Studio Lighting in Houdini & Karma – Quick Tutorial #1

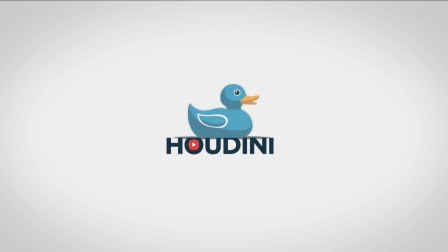(0:01)
Hello guys, welcome to Houdini Made Simple.
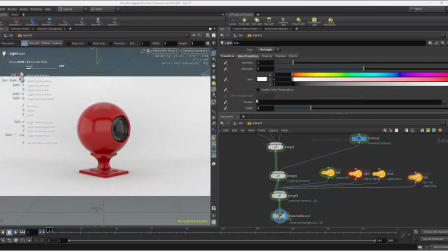(0:04)
In this tutorial I'm gonna be covering how to set up a simple soft studio lighting in Karma so we can have some gentle and diffuse illumination on the object.
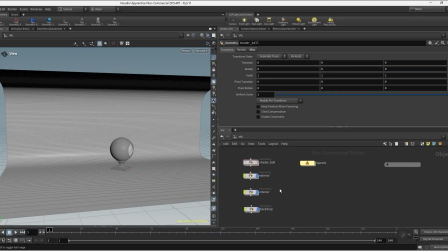(0:12)
Let's dive in! Okay guys, so let's do a quick overview on the starting point of what we have on this setup. We have a shaded ball that I separated in exterior and interior and then we have a background and in the background
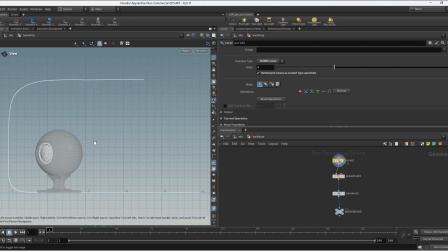(0:28)
I created a curved node which I used to create a bunch of points from a side view as you can see I have a floor also kind of half a ceiling on the top that's gonna give you like a nice a nice bounce on the light and then you can just poly extrude the shape so you can actually create
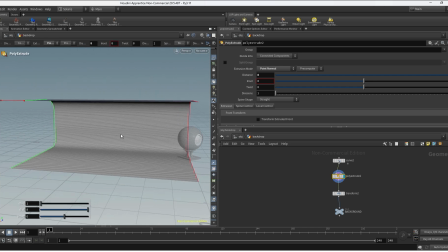(0:47)
the background just make sure to have the point normal option and then I just transform
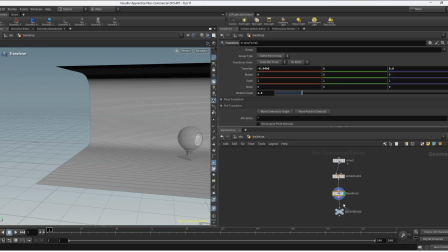(0:52)
this background just to fit the scene properly just to
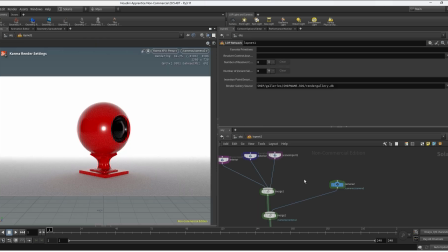(0:57)
wrap the object and then I assemble my scene inside Solaris so just use scene import to bring the background, the exterior and interior of the ball then create the camera,
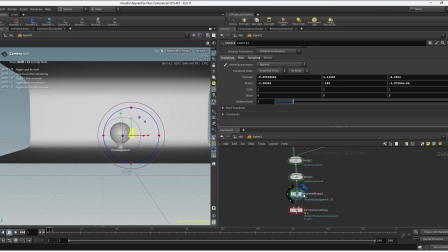(1:10)
merge everything together and then create a material library just to assign and
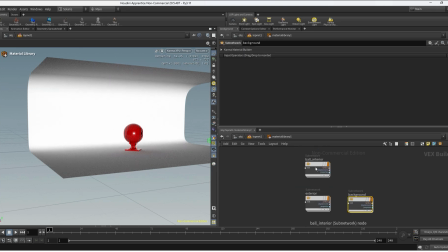(1:16)
create some materials super simple materials everything standard I just changed the color to the exterior and then on the background I took
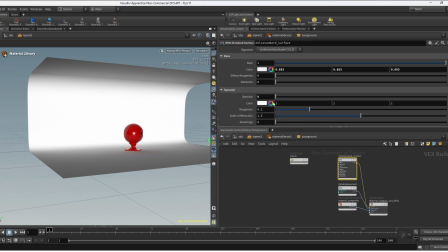(1:27)
away the specular so I didn't have any reflection on the background.
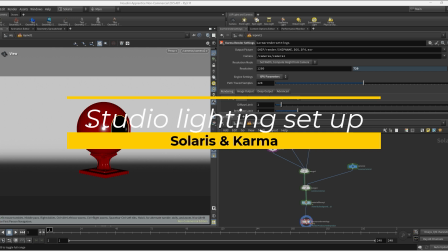(1:33)
Okay guys so there are many ways to create studio lighting but the main goal is to have soft lighting,
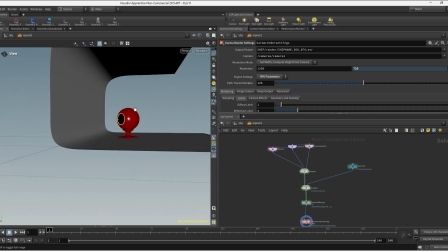(1:40)
soft shadows so we need a pretty even a lighting setup so I'm gonna
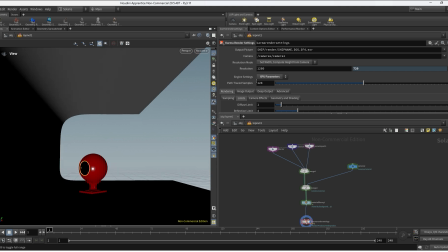(1:46)
go here on the left I'm gonna position over here and then create the first area light I'm gonna drag this
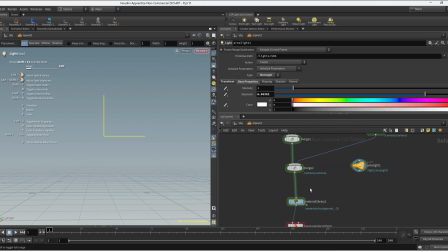(1:53)
and create a merge so I can start merging all the lights hit connect
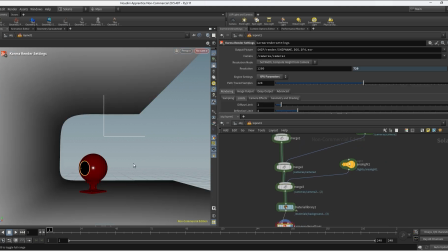(1:59)
over here go back to Carmen Renner settings and now I'm gonna start positioning the first light,
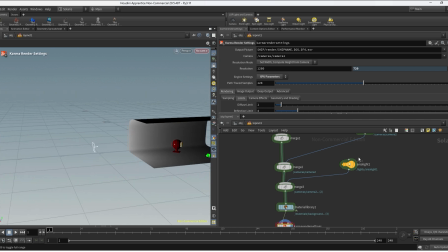(2:06)
I'm gonna go ahead and move this closer to the shader ball
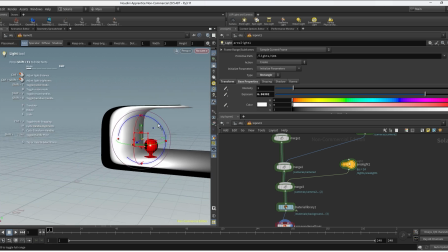(2:12)
and then since I want nice and soft shadows I want to
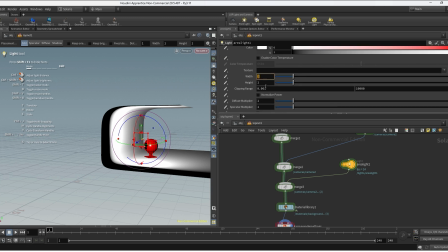(2:18)
make this bigger in size, remember the bigger the source of light it is,
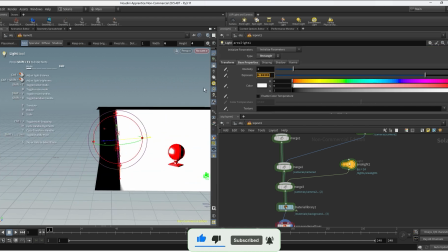(2:25)
the softer shadows you're gonna have and then I'm gonna go and get the exposure to like a lower value and
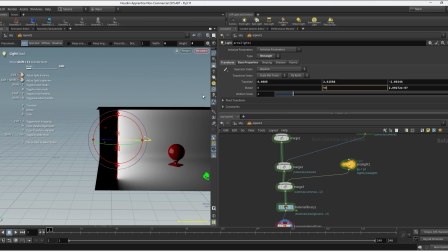(2:32)
start playing here a bit with the rotation I'm gonna try to get these two different values so I have
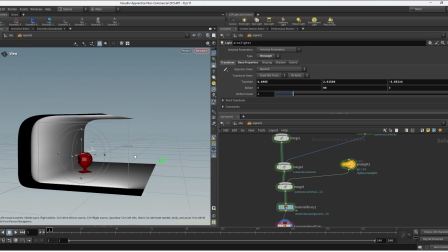(2:39)
a nice and big light coming from the left so once we have the first light I'm gonna hold the alt key and drag this
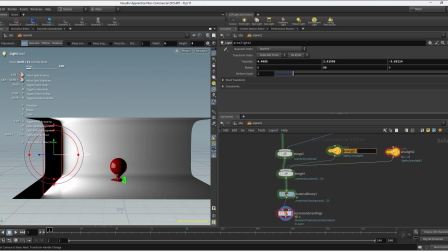(2:47)
so I can have a second light in this case I'm gonna name this left and this is gonna be the right light and now I'm just gonna move this
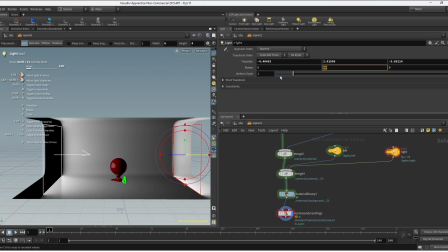(2:57)
into the right side and just rotate this so this is
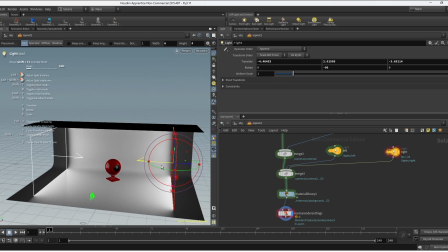(3:01)
facing the object and we can play a bit with the position
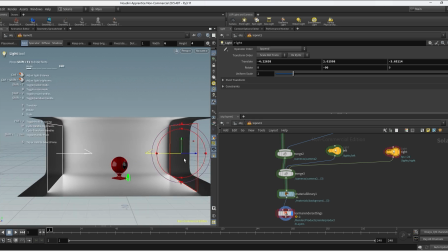(3:07)
something like this should be fine and again I'm gonna drag and connect this everything to the merge this is gonna be the front light same size so again we have a
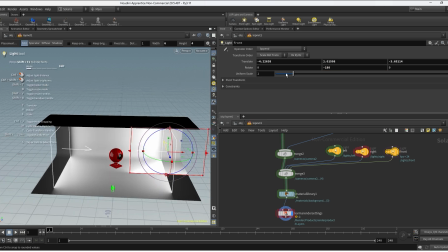(3:19)
nice and soft lighting I'm gonna rotate this to minus 180 so is facing
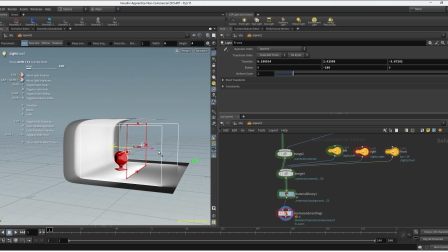(3:25)
the shader ball and position this in front of the camera basically so
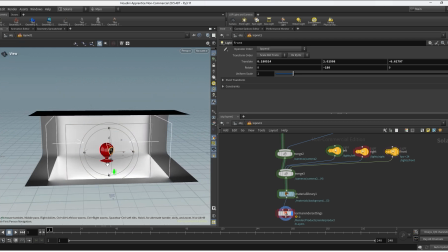(3:31)
we have some lighting and reflections coming in front of the camera
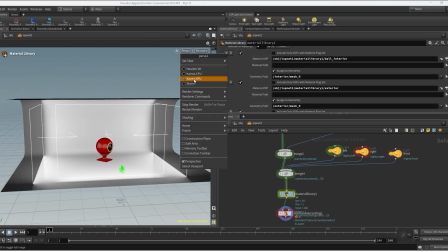(3:37)
so now we can go and select karma xpu so we can actually start seeing the
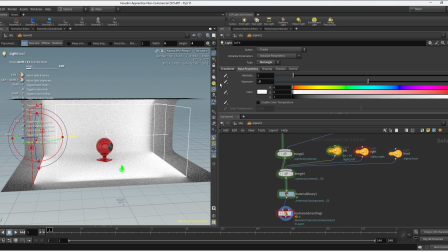(3:43)
final look in this case i feel the exposure is too high so i gonna go half in all three lights and let's
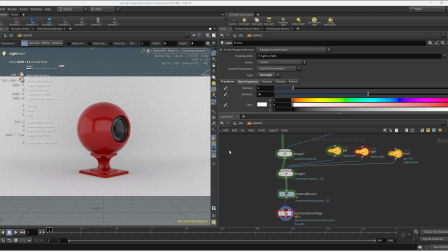(3:52)
go to the camera so we can see how the end result is looking and this is looking nice and maybe I will go up on the exposure again just a little
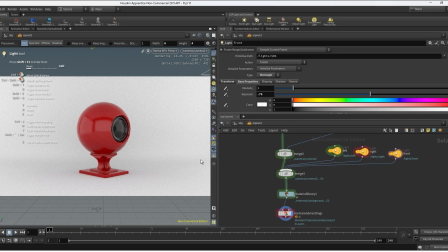(4:01)
bit so we can get everything a bit brighter and
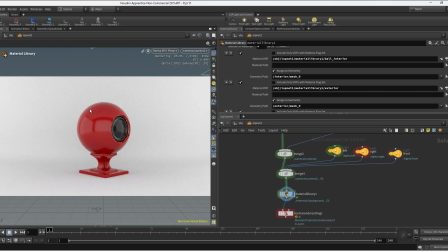(4:05)
you can create a fourth light if you want some nice lighting and reflection coming from top so in
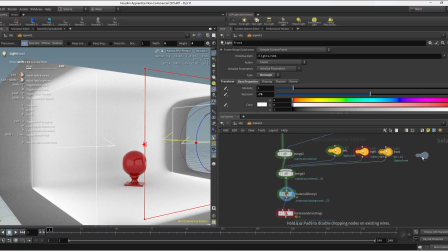(4:12)
this case I'm gonna just duplicate the front light and start playing with the
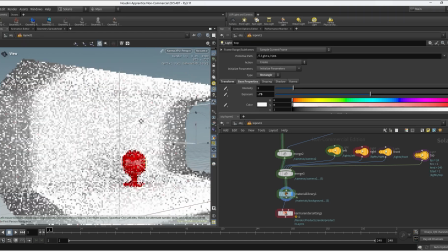(4:18)
rotation and orientation so we can have some light coming from the
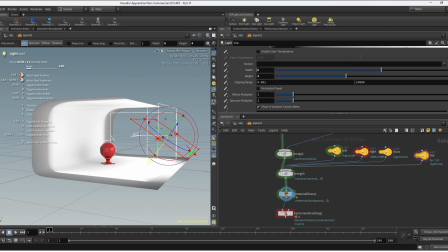(4:24)
top but in this case i do want the source to be smaller so i'm just gonna be making this
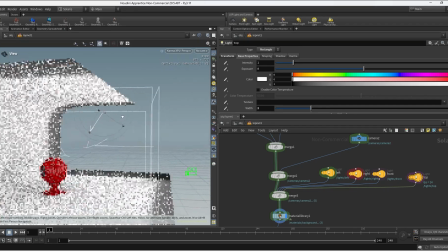(4:34)
less brighter and also smaller and just try to move this on top of the object just to soften
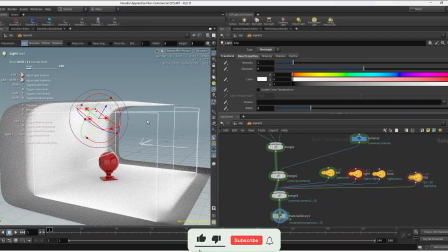(4:42)
some shadows on the background and also to have some nice reflection and lighting coming from the top.
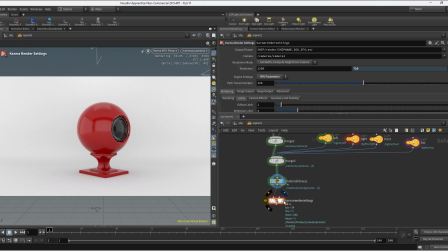(4:50)
So back to the camera and this is looking really nice and if you want the light to bounce more we can go to the limits and on diffuse limits,
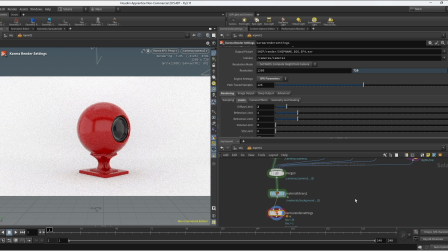(4:59)
change this to 2. This is gonna make the secondary rays bounce and this is gonna create a softer look overall
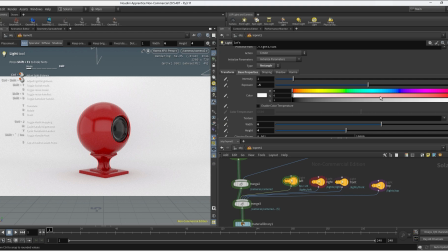(5:08)
and you can also play with some color on the lights so you can go and select a bluish tone on the left side and maybe let's go on the right side and get something more purple-ish
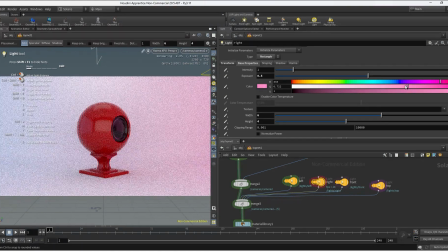(5:23)
and now it's looking it's giving like a different feel before it was a
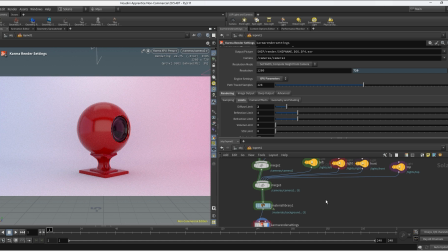(5:27)
bit too flat the background so you can play around with colors intensities it's gonna be up to you but now i'm really happy with the with the final results we got from this pretty simple lighting setup okay guys that's
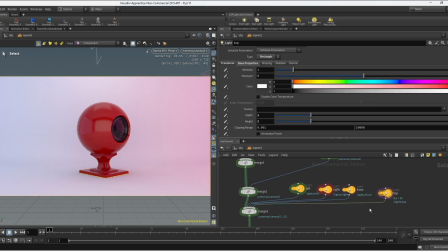(5:41)
it for today thank you guys for watching i hope you enjoyed it don't forget to comment like and subscribe and I will see you on the next one.